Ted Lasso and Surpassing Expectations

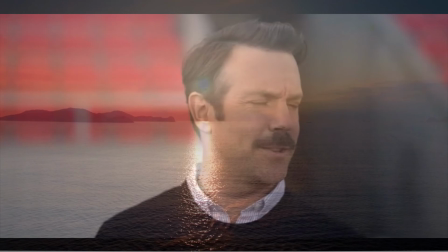488s I mean, he must be from England, yeah? Wales. Is that another country? Yes and no.
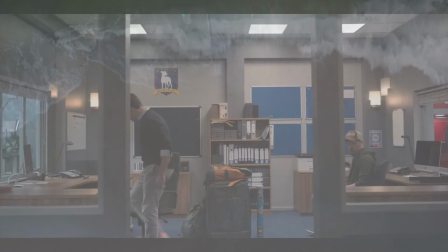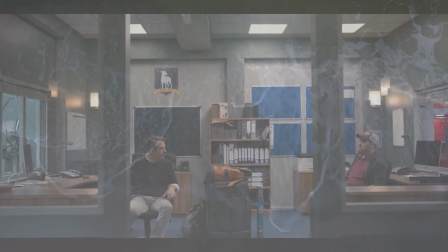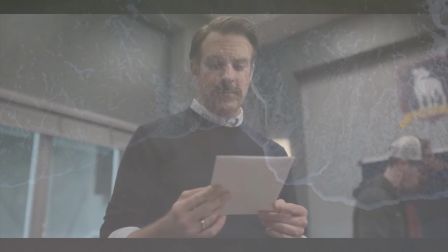504s
I love the office scene. The two sit down, and with no words, they both know exactly what to do.
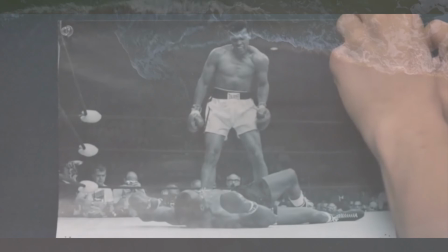510s
We remember just how close and in sync they are, despite having different approaches and mindsets.
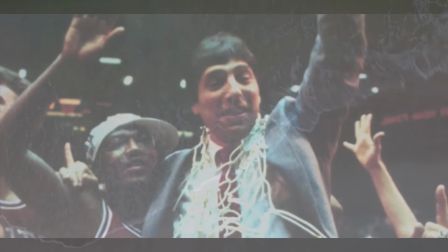515s
Even little things, like what specifically they use to decorate their part of the office, aren't skimped on.
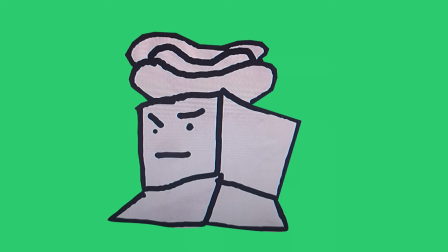521s
It establishes Beard as his own character, separate to just being Ted, but smart and quiet. You know what other bit I love?
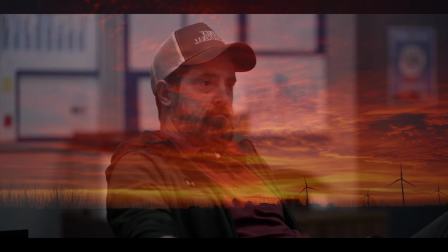527s
This line.
He thinks mad now. Wait till we win him over.
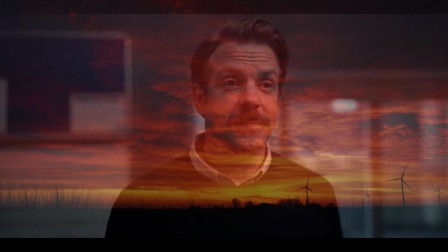532s
He'll be furious. it sums up their motives and why they keep trying with people and it's it's the perfect line to understand
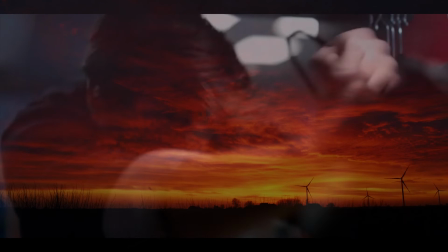540s
ted lasso as a character it basically sums up everything you need to know about the character in one sentence after that ted does some work on the locker room and shares
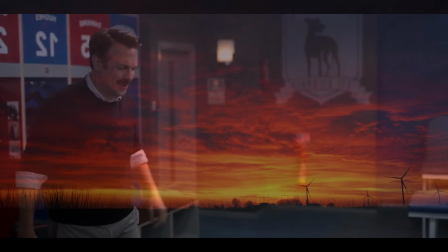549s
a brilliant scene with keely keely pranks him but is immediately worried for his well-being a joker with a good heart
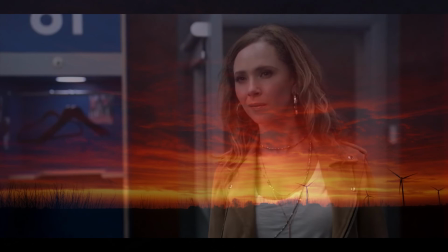555s
ted tries to make the room more inspiring with a believe poster he wants the club to see their potential like he can. He tapes over the naked ladies in Jamie's locker. Boom!
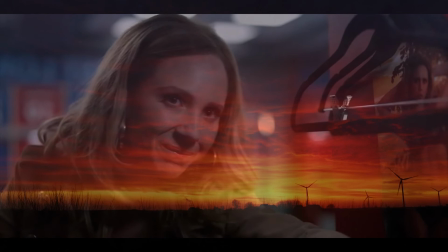563s
A funny joke which also informs the character and Keely appreciates this with a smile when she sees it so we know more about her character too.
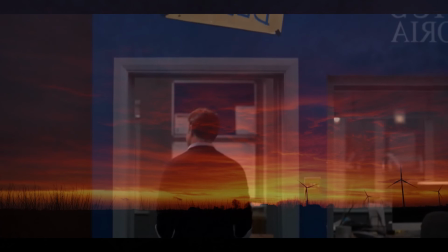570s
She helps him straighten out the poster. Nice one, they're bonding. They're sharing a kind of mutual respect for each other.
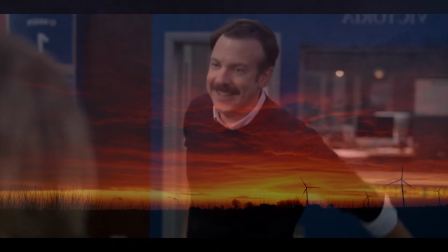576s
It's even more crooked when it's done. Fantastic. Ted was just happy to get Keely involved.
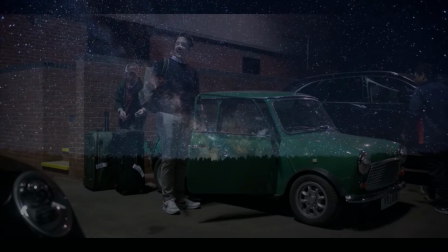582s
How crooked the sign was never really mattered to him. He then gets ready to move into his new place using Nathan's car and Well, as the man once said, the harder you work, the luckier you get, huh?
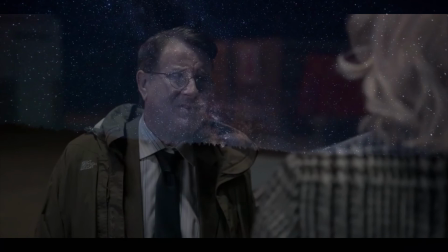590s
I- I love that line. I'm- I'm repeating myself. Higgins having second thoughts, great, we immediately know that Ted actually has a chance of winning at least some important people over.
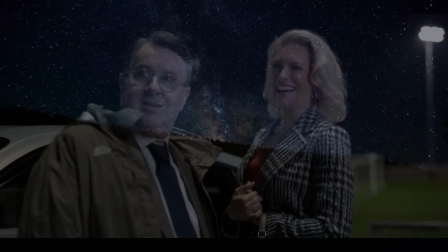599s
We then see Ted making jokes they're annoyed by, and we're reminded why this is gonna be so hard for him.
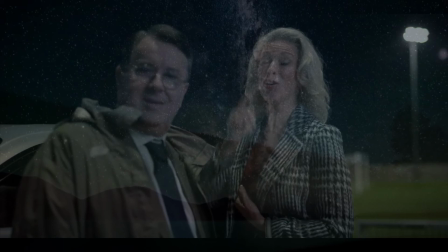605s
They're such different people, after all. Rebecca's final line before driving off.
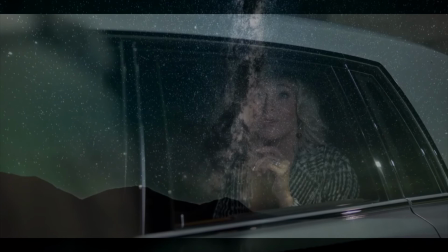609s There'll be elements to this little adventure that will weigh on you a bit, but, uh, I'm sure it won't be harder than it was to sneak all Rupert's women in and out behind my back all those years.
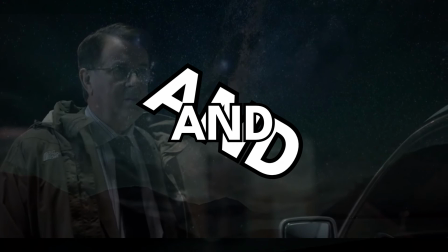622s
We learn everything about their relationship and that Higgins is partly going along with this plan through guilt and that he was too spineless to not be involved in
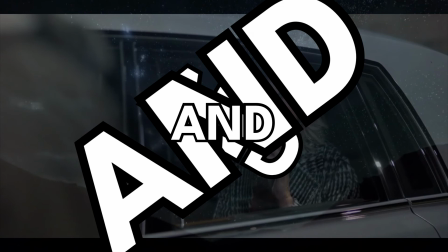630s
her ex-husband's cheating and that he's still too spineless to not be involved in running a Premier League football club into the ground while humiliating
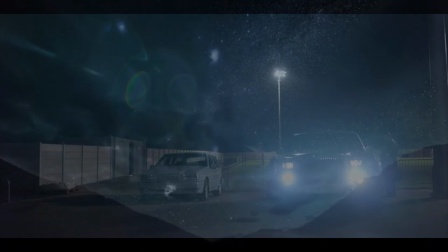638s
a nice guy in front of the entire country. One line with it carries so much nuance.
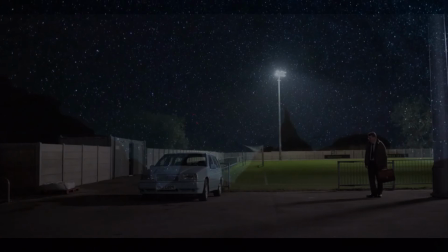644s
Sure, a lot of this nuance is me reading a lot into lines,
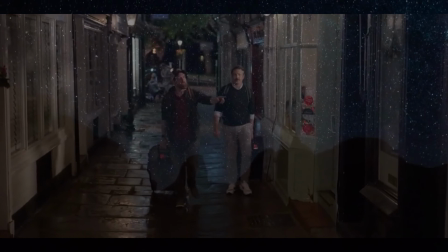648s
but the fact that I'm able to read so much into these lines is amazing.
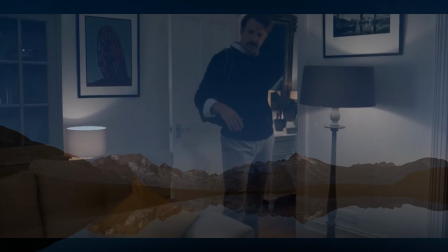654s
It's something I haven't really experienced with a lot of shows before. Ted and Coach go into their homes, provided by the club, and they get ready to turn in.
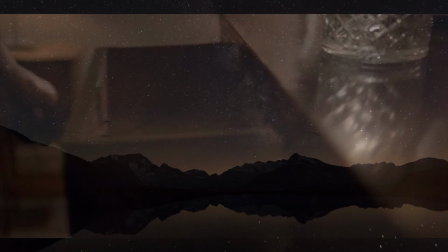660s
The welcome basket with the wrong name, what a nice little piece of set design that shows how little Rebecca actually thinks of Ted. It's a brilliant little touch. They don't even really dwell on it.
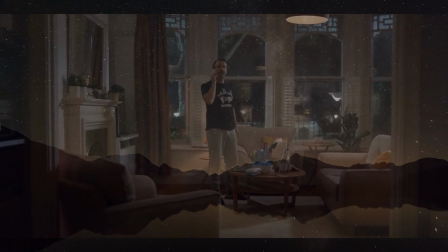670s
It's just there for you to notice if you're paying attention. the show really respects your intelligence in that way the final scene we see in the first episode is half of a phone call and wow there's actually a lot of complex character building during it like it finally clarifies exactly why he would
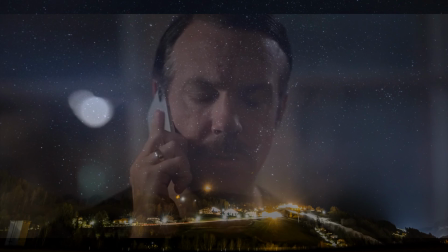686s
fly to london for this job it also shows his own personal struggles which he hasn't said to anybody yet plus the fact that we only
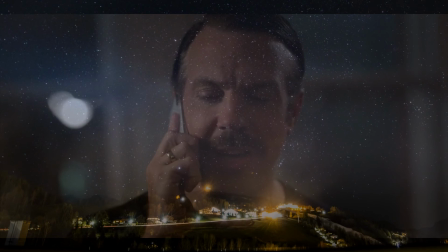693s
have one side of this conversation when ted says you don't have to is he saying she doesn't have to apologise?
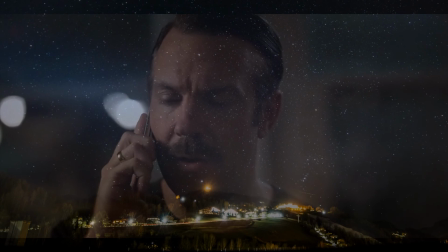700s
Say she loves him back? We don't know for certain. It's great.
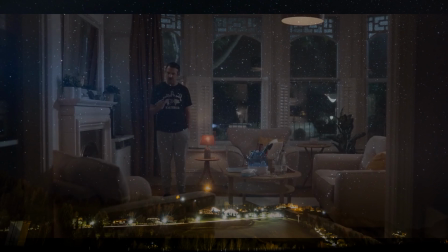704s
It adds a nice personal touch for the viewer, because they can read what they interpret into it.
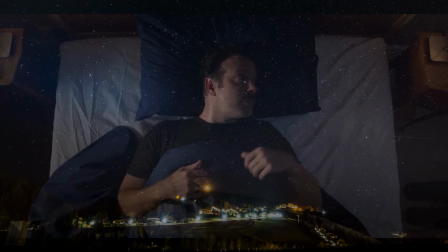710s
It's the perfect scene to end a pilot on, because it shows us even Ted Lasso has something about himself that we still need to learn.
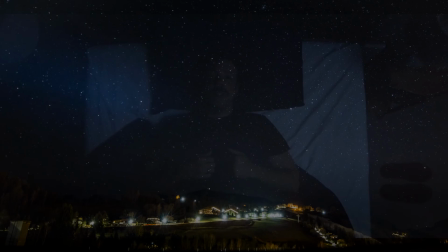And with that, the first episode is analysed. And if any of my praise has made you even slightly interested in the series, claim your free trial of Apple TV Plus and give it a go.